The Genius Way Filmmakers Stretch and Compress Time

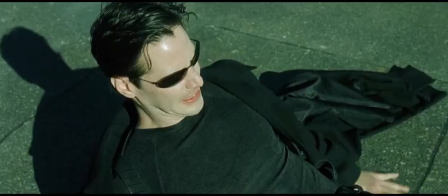(12:08)
This 3D rendition of a 2D shot
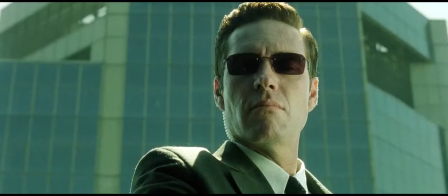(12:12)
was done by placing 120 still cameras in an arc around Keanu Reeves,
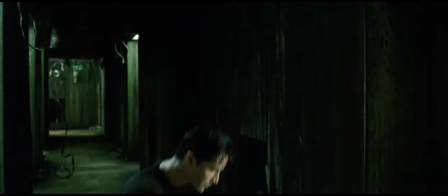(12:18)
acting as a sort of freeze frame capable of suspending time and motion.
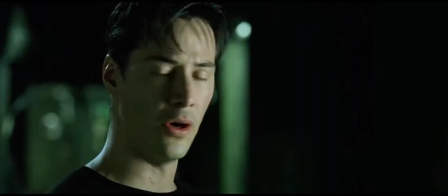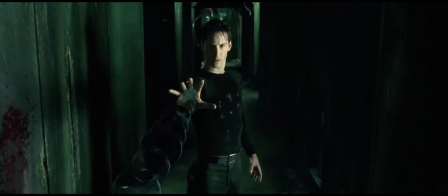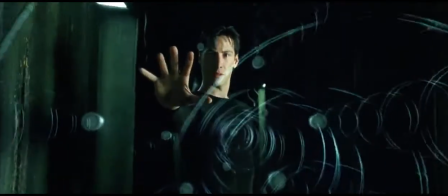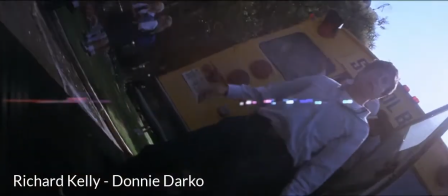(12:41)
In Richard Kelly's Donnie Darko, a movie about time,
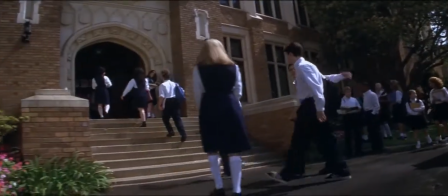(12:46)
about bending time, about moving through time, and about repeating time,
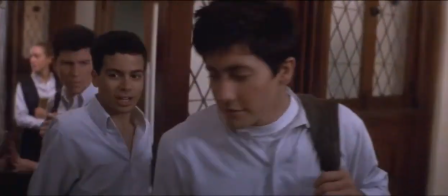(12:52)
as well as parallel universes and giant bunny rabbits,
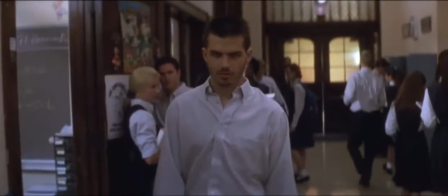(12:56)
we get a sense for what we're in for as the filmmaker uses various techniques to manipulate time within the movie.
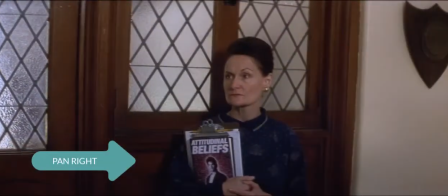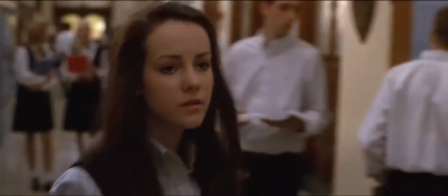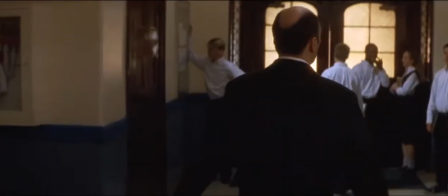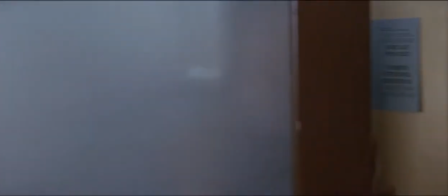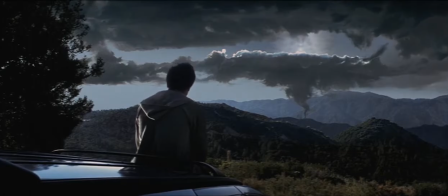(14:00)
In this final sequence we'll look at today, Richard Kelly also throws the kitchen sink at us.
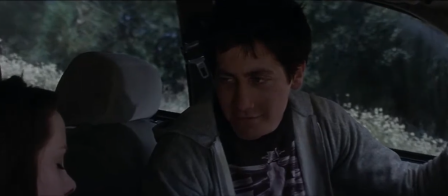(14:06)
As Donnie travels back in time, he uses flash frames, whiteouts,
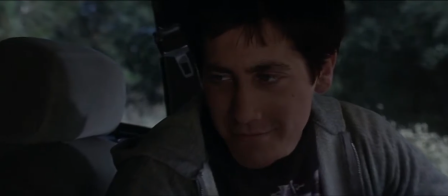(14:12)
superimpositions, graphics, freeze frames, reverse shots,
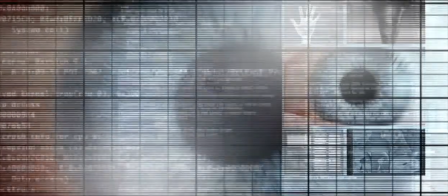(14:16)
slow-mo, frame within a frame to once again show the manipulation of time within a film.
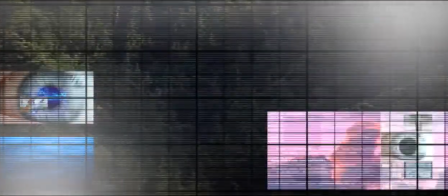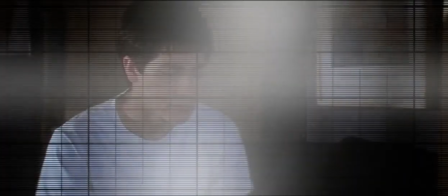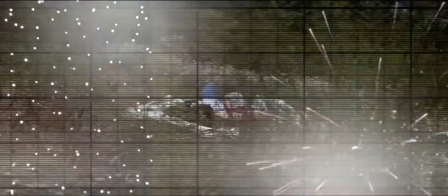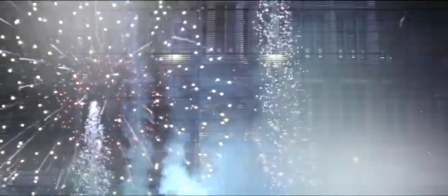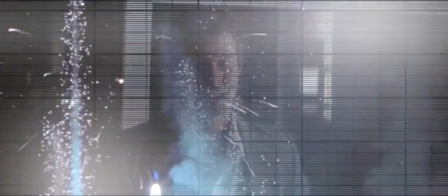(14:49) So, what'd you think, Jack?